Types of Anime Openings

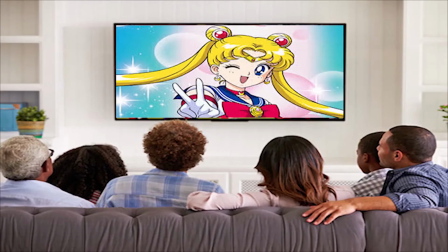What is the point of an opening in an anime? It's quite simple. It's to entice the viewer, introduce the plot and characters, and foreshadow/symbolize the series.
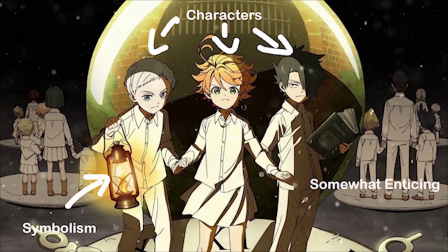Most, if not all anime openings hit upon these 3 points. However, not all anime openings are the same.
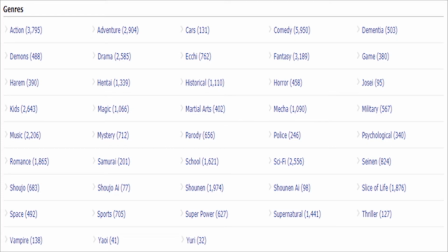With so much content out there, we can begin to classify the types of anime openings based on the mood given.
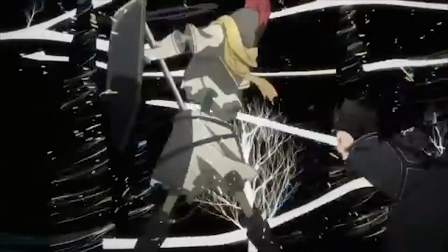We can analyze this mood by looking at not only the visual aspects, but also the auditory aspects the authors choose to create.
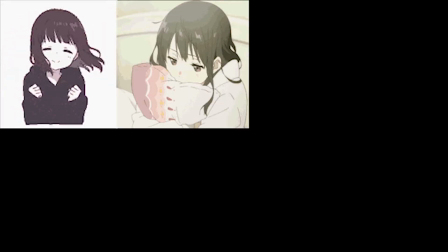The main moods generally given off are happy, sad, energetic, frantic, calm, and serious.
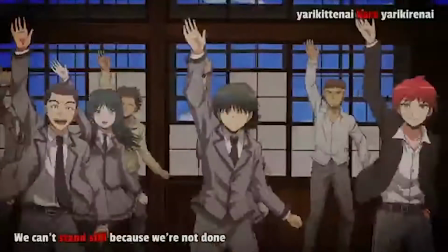Lighthearted, fun, and joyful are all accurate ways to describe happy anime openings.
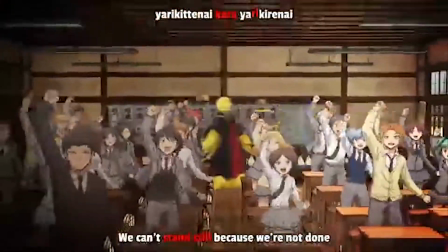From a visual standpoint, happy openings usually consist of characters having playful interactions with one another,
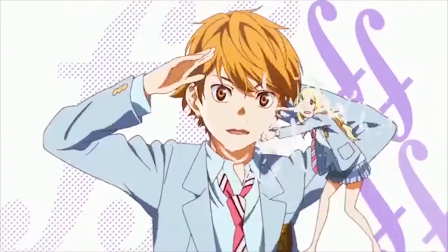panoramic stills of the characters, colorful scenes, both literally and figuratively, and comedic scenes that are featured throughout the series.
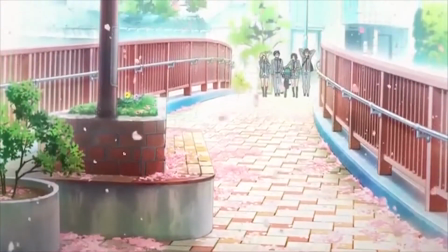An example of a visual aspect is from the first opening in the anime New Game.
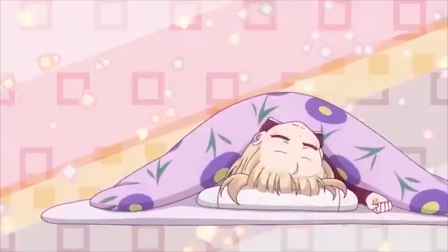Throughout the entire opening, a large variety of vibrant colors are displayed on screen and each character is individually shown, as well as together.
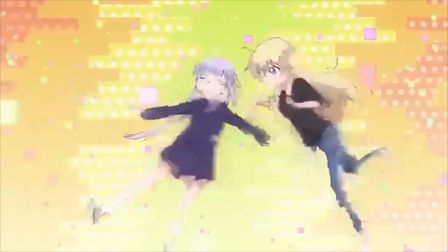Another visual aspect of this opening is a showcase of playful characters and their interactions.
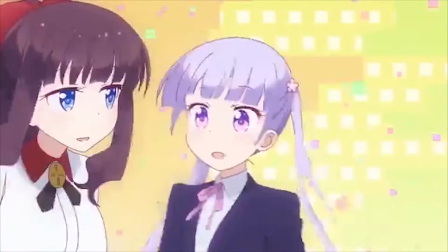This clearly shows the viewer which characters are main/secondary, the relationships between them, and the personalities of the characters.
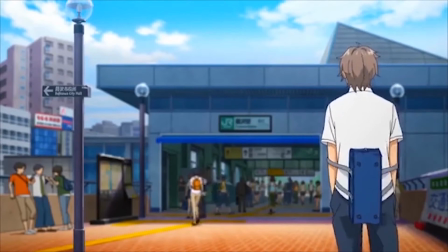As for the auditory aspects, these types of openings consist of mid-paced tempos, high-pitched vocals with a harmonized melody,
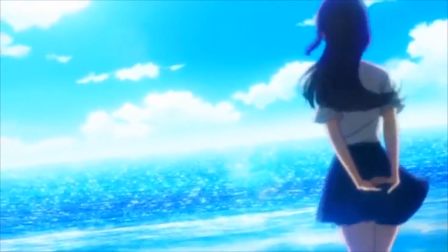simple musical and harmonic structure, and lyrics that don't have much figurative meaning, but rather a more literal approach.
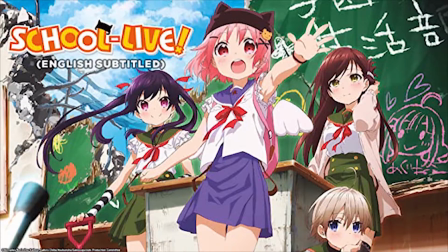A great example of this is the opening from School Life. The song has a tempo of 155 beats per minute, harmonized melodies,
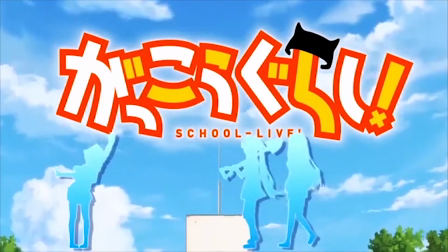female vocals from the characters shown, simple musical structure, and simple to comprehend lyrics.
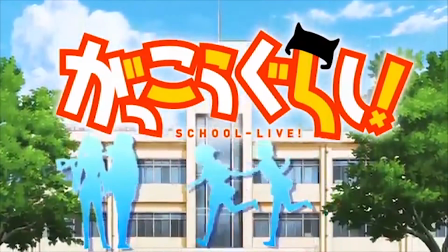Let's take a listen to the opening.
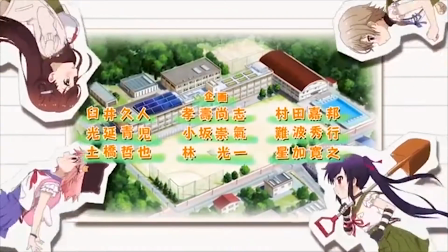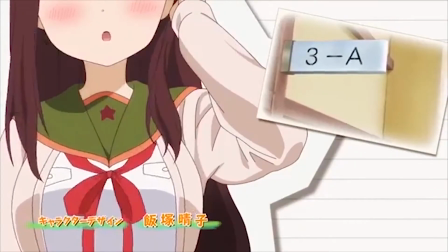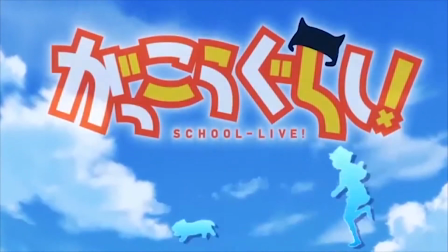It is important, however, to take a closer look at the importance of the lyrics. The lyrics in the opening of School Life are literal in a sense.
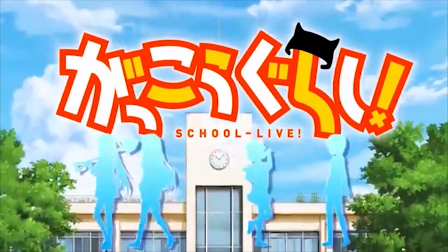The meanings behind the words hold high value but aren't serious or symbolic. An example of this is during the third verse.
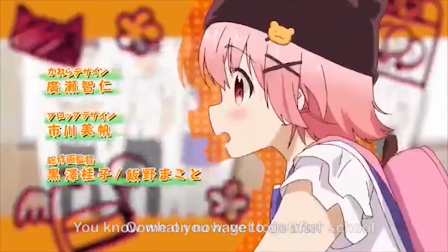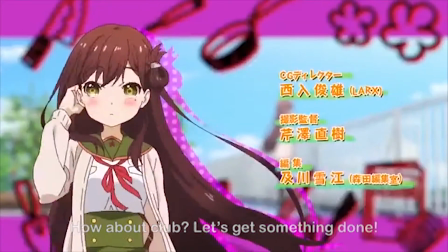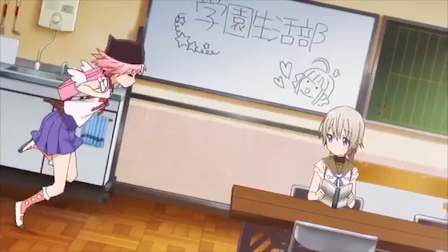Here, we see a clear definition of what the characters do after school and does not contain hard-to-follow concepts.
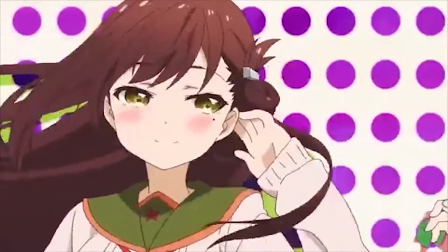Great examples that follow these rules, so to speak, are Assassination Classroom Opening 1,
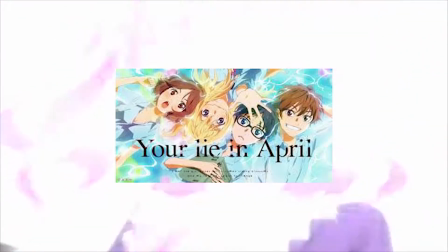Love Life Opening 1, Your Lie in April Opening 1, and Eramonga Sensei Opening 1.
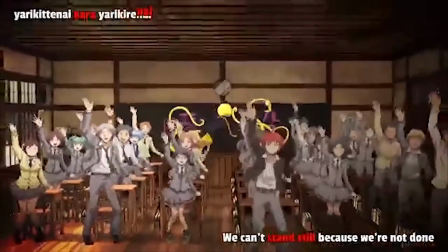While there are many fun and happy anime openings, there are also openings that really tug at the heartstrings.
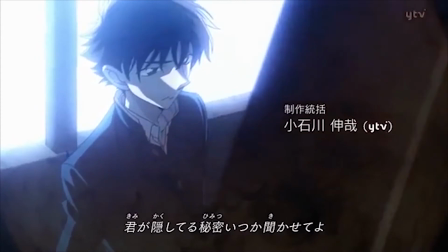Sad anime openings are usually gloomy, depressing, and low energy.
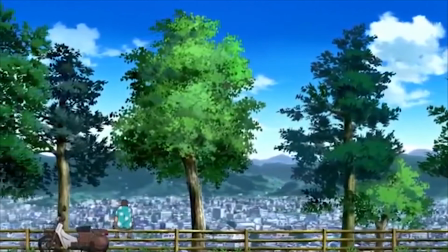Visually speaking, openings with more of a sad mood feature slow-moving characters in pans,
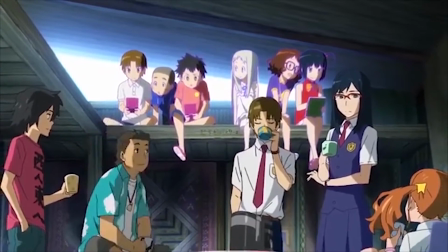physically distraught characters, and weather implications such as rain and snow. A great example of this type of opening is from the series Domestic Girlfriend.
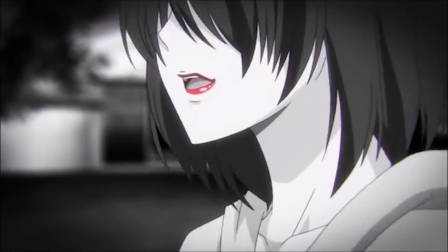The opening starts with the main character being physically distraught, as it then proceeds to slowly pan through all the characters.
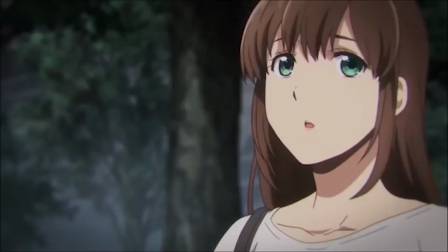The weather implication is seen later on as a form of rain. Rain is known through most forms of art as symbolism for something unpleasant.
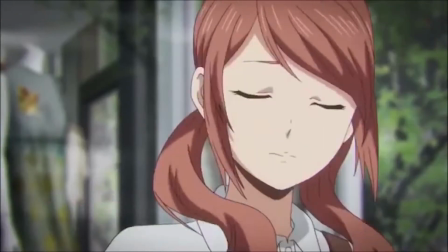This ominous feeling that the rain gives sets the mood for not only the opening, but the entire series,
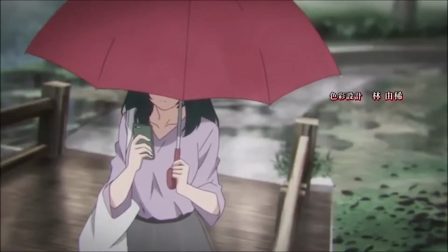as well as where some viewers can infer that a big event will unfortunately occur.
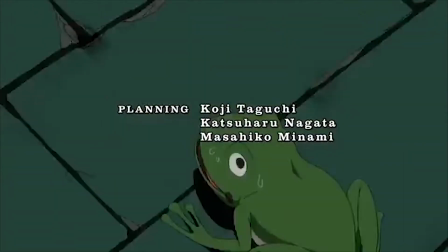When looking at the auditory aspects, sad openings tend to have slower tempos, although not always,
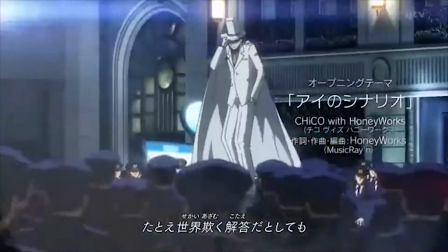a single voice melodic line, heavy meaningful lyrics, and generally only one intensity peak.
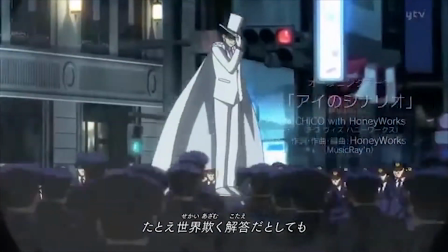Let's take a listen to the opening.